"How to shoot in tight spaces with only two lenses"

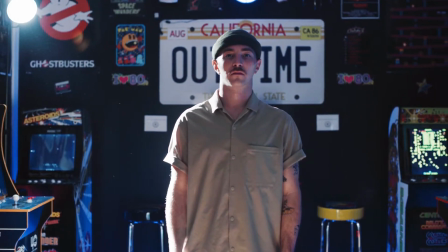And 3, 2, 1. Yeah, that's cool. So in today's video, I want to talk to you about how to shoot in tight spaces, because I'm sure a lot of you have gotten called out on jobs. You get to the location, you look around and you realize, dang, this place is a lot smaller than I expected. So what do? You open your camera bag and you realize all you got is a 50mm portrait lens. And since the room is so small, you can't really move the camera back away far enough to get a wider shot. There's an easy fix, and that is to get a wide angle lens. What's great about a wide angle lens is that you can get more of the shot in the scene, even if you don't have a lot of room. Today I'm going to share with you a dance video that I just put out that uses a 24mm and a 50mm to shoot in a tighter space. So first of all, let's check out that video.
Hit the dance floor, hit the dance floor.
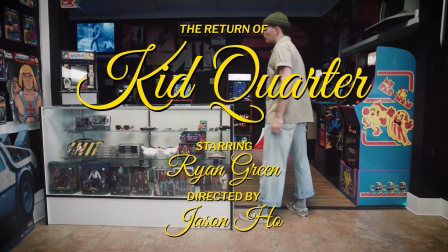Let me see you hit this party jumping as it can be.
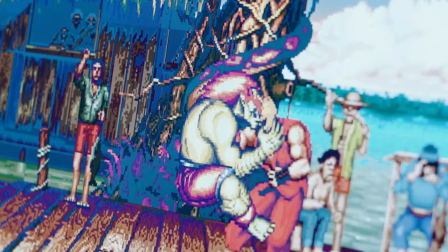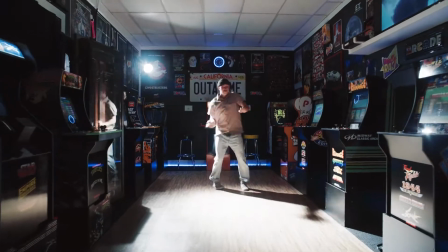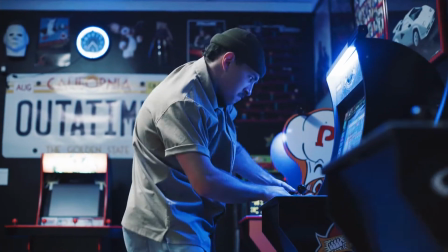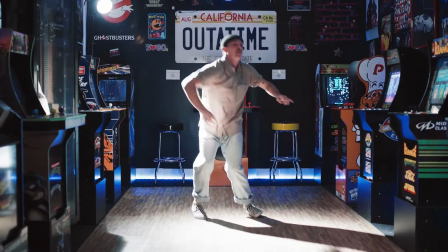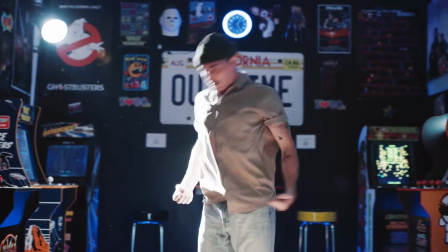Get this party jumping as it can be.
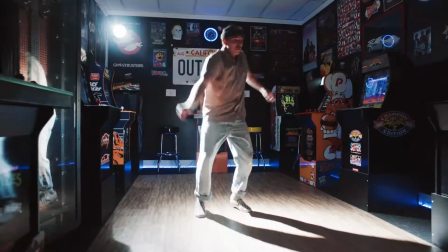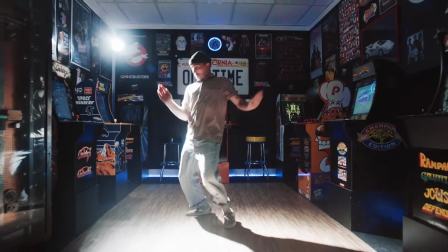I came to get this party jumping.
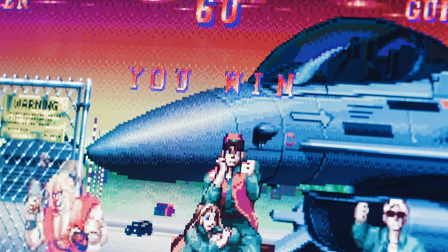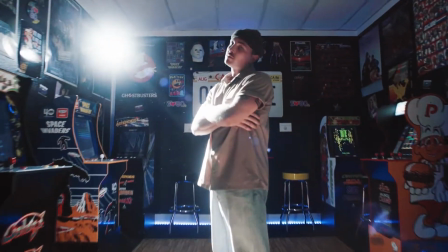So as you can see, it is a sweet, sweet space.
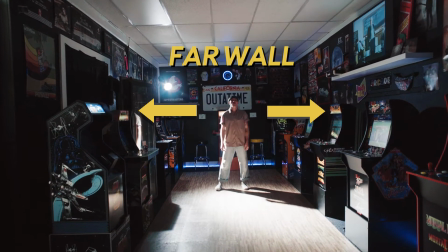It's got arcades flanking the left, the right, far the wall, and the back wall, and in the middle of it all is the arcade floor. But if you're just getting into shooting dance videos, this location might be kind of tight for you to shoot in. So when I shoot dance videos, I like to have a lot of room, and that's because I want to be able to move the camera left and right, towards the dancer, away from the dancer. So when you're in a tight spot like this, what do? This is where using different lenses can come in handy, and for this video I used two different lenses, a 24mm and a 50mm. Let's talk about the 24mm first. So this is a wide angle lens, and why is this such a great lens to use in a tight space? Because you don't need as much room to see the whole picture.
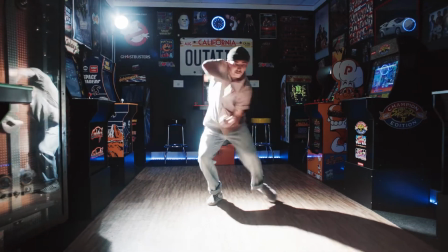I can get the ceiling, the floor, both the left and the right walls, with plenty of room to spare. And because this is such a wide angle lens, I can quickly move towards the dancer, away from the dancer,
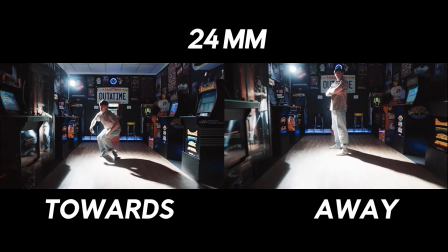to create a sense of movement without even cutting any of the dancer's head or feet off.
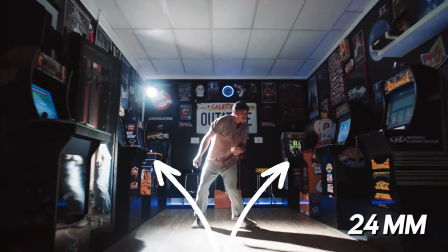So when you shoot on a wide angle lens with a lot of objects close to the camera like the arcade machines,
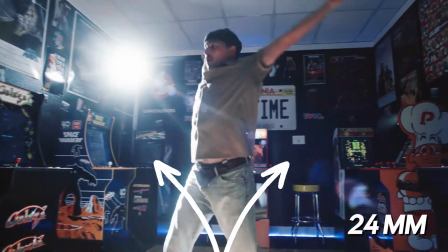it heightens the movement and brings a sense of speed because things are moving past the lens quickly.
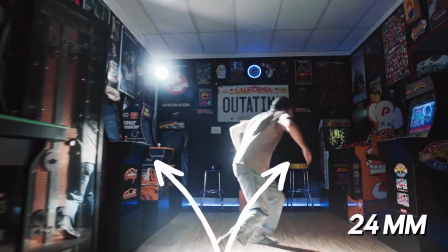Now this is a unique feature to the wide angle lens, which is why I recommend it if you want to create a sense of movement and energy when moving towards or away from your subject. This lens is also great when you want to reveal a lot of information in a single shot.
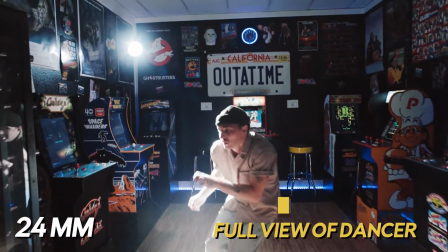If you take a look at this one, you can see what our subject is doing as well as the environment he is in.
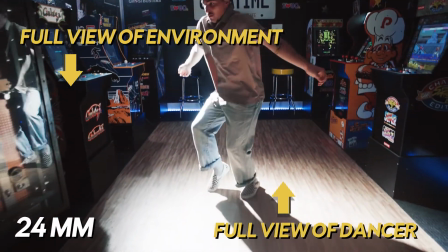There's a lot of story being shown in this single shot. So then why would I want to use a 50mm if I can get everything done with the 24? Well, let's take a look at some of the shots that I did with the 50mm lens.
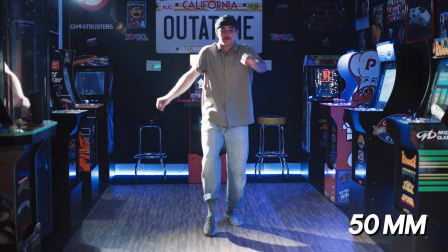So this shot right here was done using the 50mm lens, and when I use this lens, it separates the dancer away from the background.
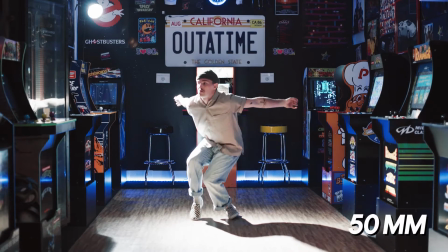And you can see it doesn't capture as much information about the space like the wide angle lens did.
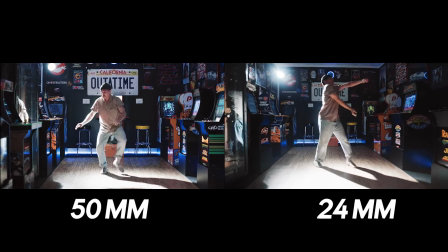You don't see the ceiling, and you only see a few of the machines on the side. It squeezes in the image a bit.
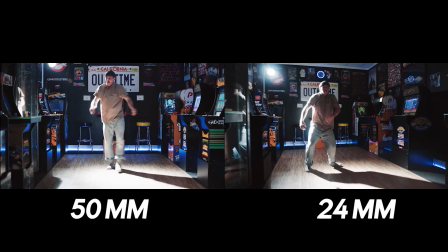I mean, look at the distance between the Street Fighter 2 machine and the Rampage machine in the 50mm shot and the 24.
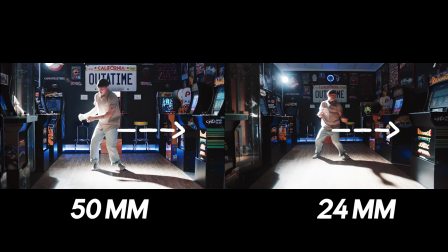Completely different vibe.
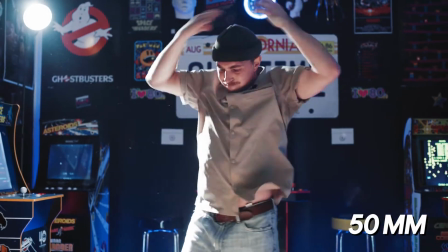And when I move closer to the dancer, like in this shot, the background falls way off and he becomes much more pronounced,
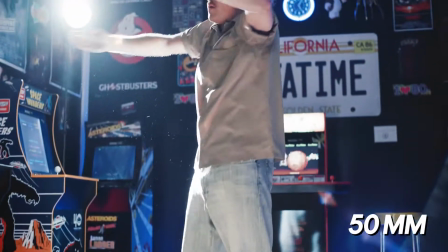emphasizing his moves even more.
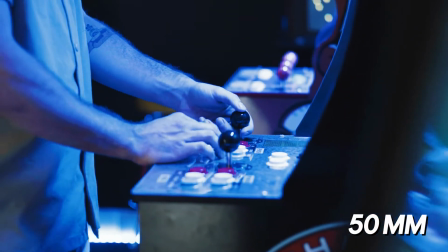I also used the 50mm in shots of him playing the game because I really wanted to evoke the feeling of getting sucked into the game.
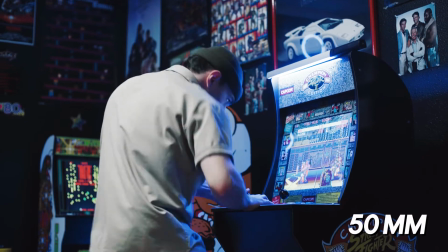Using the 50mm, the background completely drops off and we could focus in on the controls, his hands, his face.
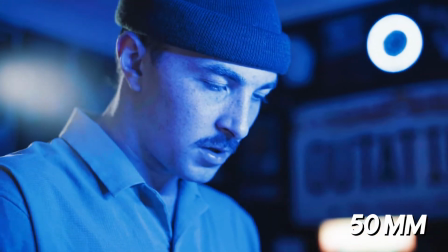It's dialed into the player, not the entirety of the room. So the next time you're in a tight space, be sure you have at least these two lenses, the 24 and the 50.
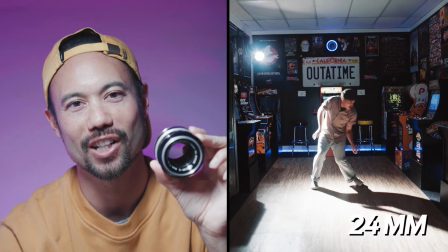The 24 is going to give you insurance to make sure you can get enough of the shot that you need to get in, even if you're in a tight space and can't move the camera back.
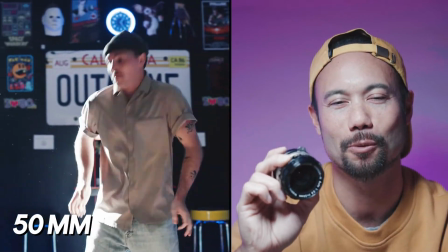The 50 will bring you closer to your subject so you can get rid of any potential background distractions and focus in just on them. So if you have any questions about how to shoot in a tight space, feel free to drop me a comment below, or you can reach me on my website, which is dream19.com. If you're a small business, if you're a musician, a dancer, anybody who needs a video for yourself, feel free to also contact me on my website under the Hire Me tab. Leave me a message and I'll get back to you within 48 hours. Keep dreaming, and we'll see you next time.